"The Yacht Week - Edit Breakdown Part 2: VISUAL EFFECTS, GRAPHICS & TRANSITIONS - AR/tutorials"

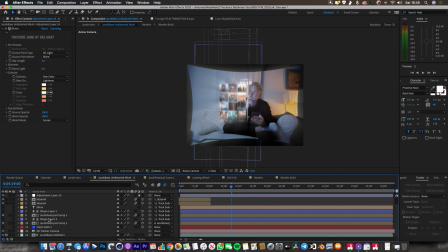The thing is, though, Shine will also affect the background layer, which we don't want. So I'm going to turn that off.
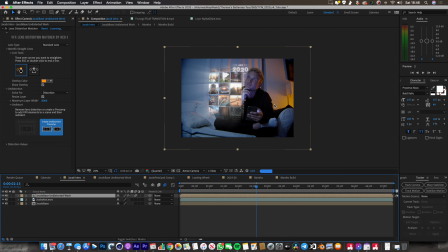So here's the finished thing. Again, you can see these light beams coming through. And again, you can see the lens distortion is really helping to make this thing feel much more natural and feel like it's really a part of the scene. So that's it for this shot. I think we're going to go and check out some 360 stuff next.
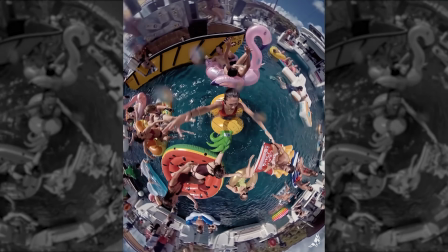So this is one of the 360 sequences in the edit. There's a couple of them in there. I love using 360 cameras.
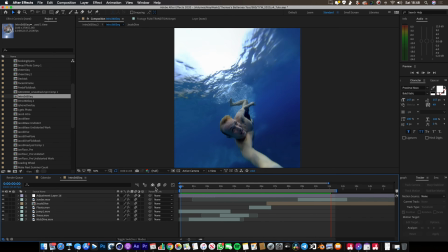I do it all the time. And one of the coolest things about 360 shots is that you can basically make these transitions work from one shot to the next, regardless of what the shot is or where it is,
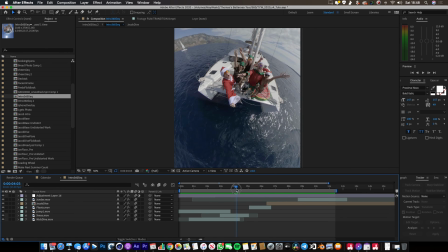because it always just seems to come out looking neat. And I think one of the reasons for this is because you have this kind of consistent horizon. So on any 360 shot, you've got the separation between the ground and the sky. And when we sort of spin round to the next shot, that horizon line is pretty much the same.
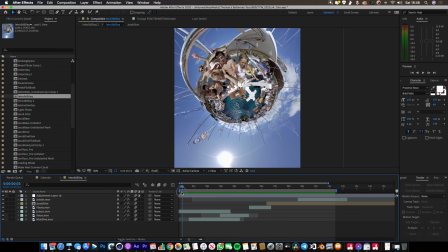And you always get this kind of consistency between the shots. So the transitions just work really, really well. So I've actually done a tutorial on how I edit 360 footage, and I've gone into loads of depth. So I'm going to put a link to that here, and you can click that if you want to find out more.
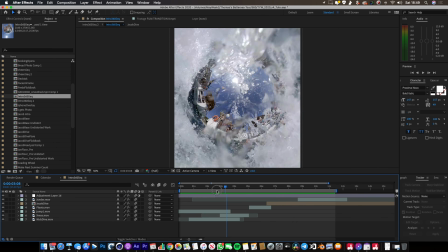So I'm just going to do a really, really quick overview of how I edit 360, because if you want to go into more depth, then you should definitely watch my existing tutorial about that.
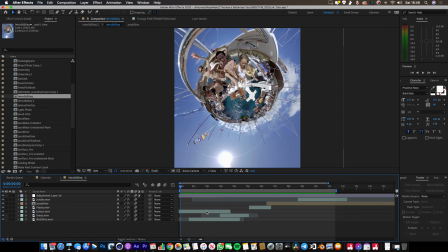So basically the starting point is obviously the 360 footage itself.
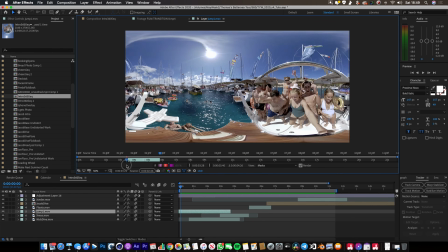These are the clips that I've selected, and I've actually rendered them out and exported them as like unfolded flat clips. There I am, look at me, looking pretty cool there, jumping in, oh yeah.
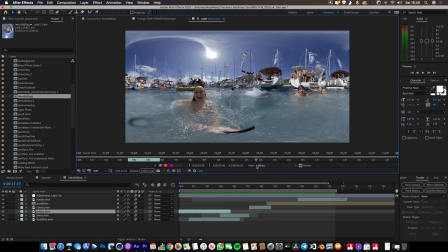So I've exported these out as like flat clips, unfolded, and then drop them into After Effects.
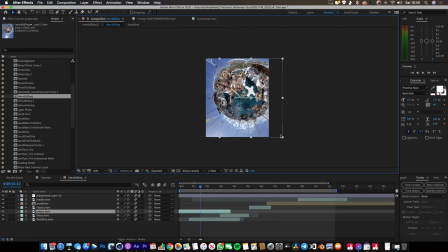I make a new composition, which is the size of my final frame. So in this case, it's Instagram, so it's 4x5. So let's just drop in another 360 shot so you can see. So this is jump one. This is the one that we've just seen.
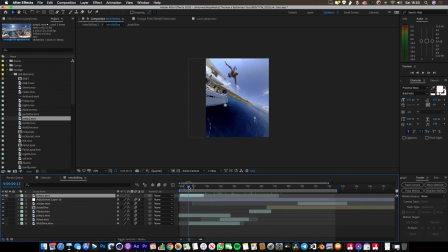So I'm going to drop it into this composition at the top here. And it's totally the wrong shape for the composition.
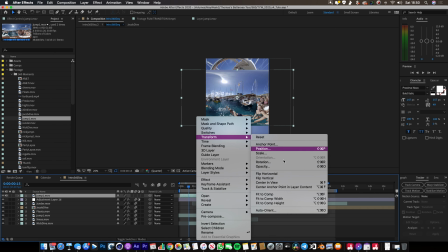So if you right click and go transform, fit to comp, that's what we need to do for this to work.
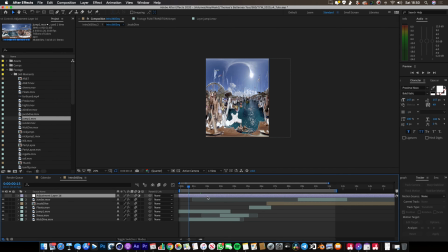So let me just delete that for now. And then the way that the 360 magic happens is using an adjustment layer, and we apply the adjustment layer over the top of all of the clips. And we're going to throw on the effect called GoPro VR Reframe. And I think they've actually brought out another one now, which is called GoPro FX Reframe.
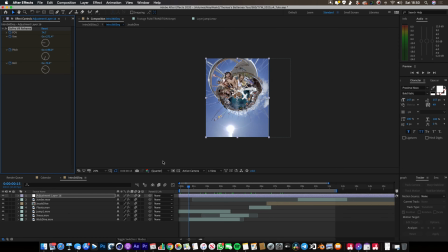I'm just using an old version because this is what I'm used to. But it's pretty much the same thing. And within that, if I hit U to show all the different keyframes, what I do is I basically keyframe the field of view, which is how far we're zoomed in, how far we're zoomed out, keyframe the yaw, keyframe the pitch, and keyframe the roll to sort of find the views that I want.
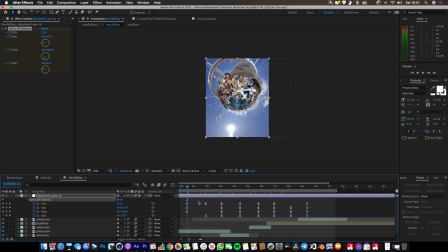And this is a pretty laborious process. It's kind of tedious and it takes a while. You're just adding in these keyframes at all the different positions, and then as we come to here, it sort of spins around and we get to this position, and then we go around, blah, blah, blah, and we end up at this position here. And that's where the transition occurs as we're moving from one sort of position to another position.
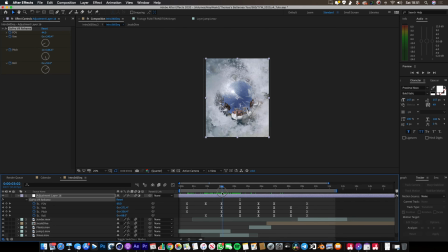What I would suggest for doing this is that you don't have too many keyframes. So you pick the view that you want. So I said, well, we're going to start here. We're looking at these guys, and then we're going to end up here in this position. And then the next shot, we're going to end up here looking this way. And you'll end up with a nice smooth transition if you just sort of smooth out the keyframes.
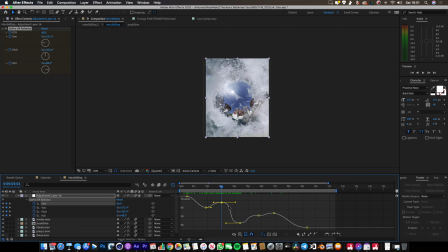You can jump into the graph editor like this. And you can see I've smoothed out all of these keyframes by moving the handles, just so it really comes to a stop in each one of these different positions.
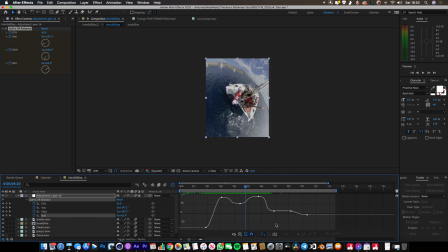If we look at the yaw, the thing that makes this tricky is you've got 3 different axes to worry about at all times, and you might make one adjustment on the pitch axis, which then makes the yaw look rubbish. And there isn't really any solution to that. You just have to try lots and lots of different things. You have to just tweak your position, you have to tweak your field of view, you have to tweak everything and just try and get a nice seamless flow that looks good.
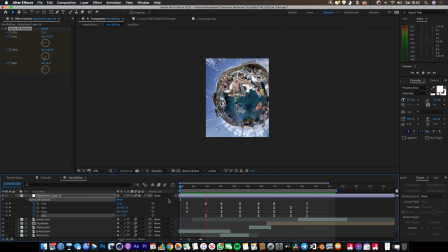I'd say this 10-second sequence probably took me 4 or 5 hours to make, and I'm pretty good at this because I've done a lot of it. So yeah, it's tricky. That's all I can say. It's tricky, but the results are really cool, and you can create really cool sequences like this.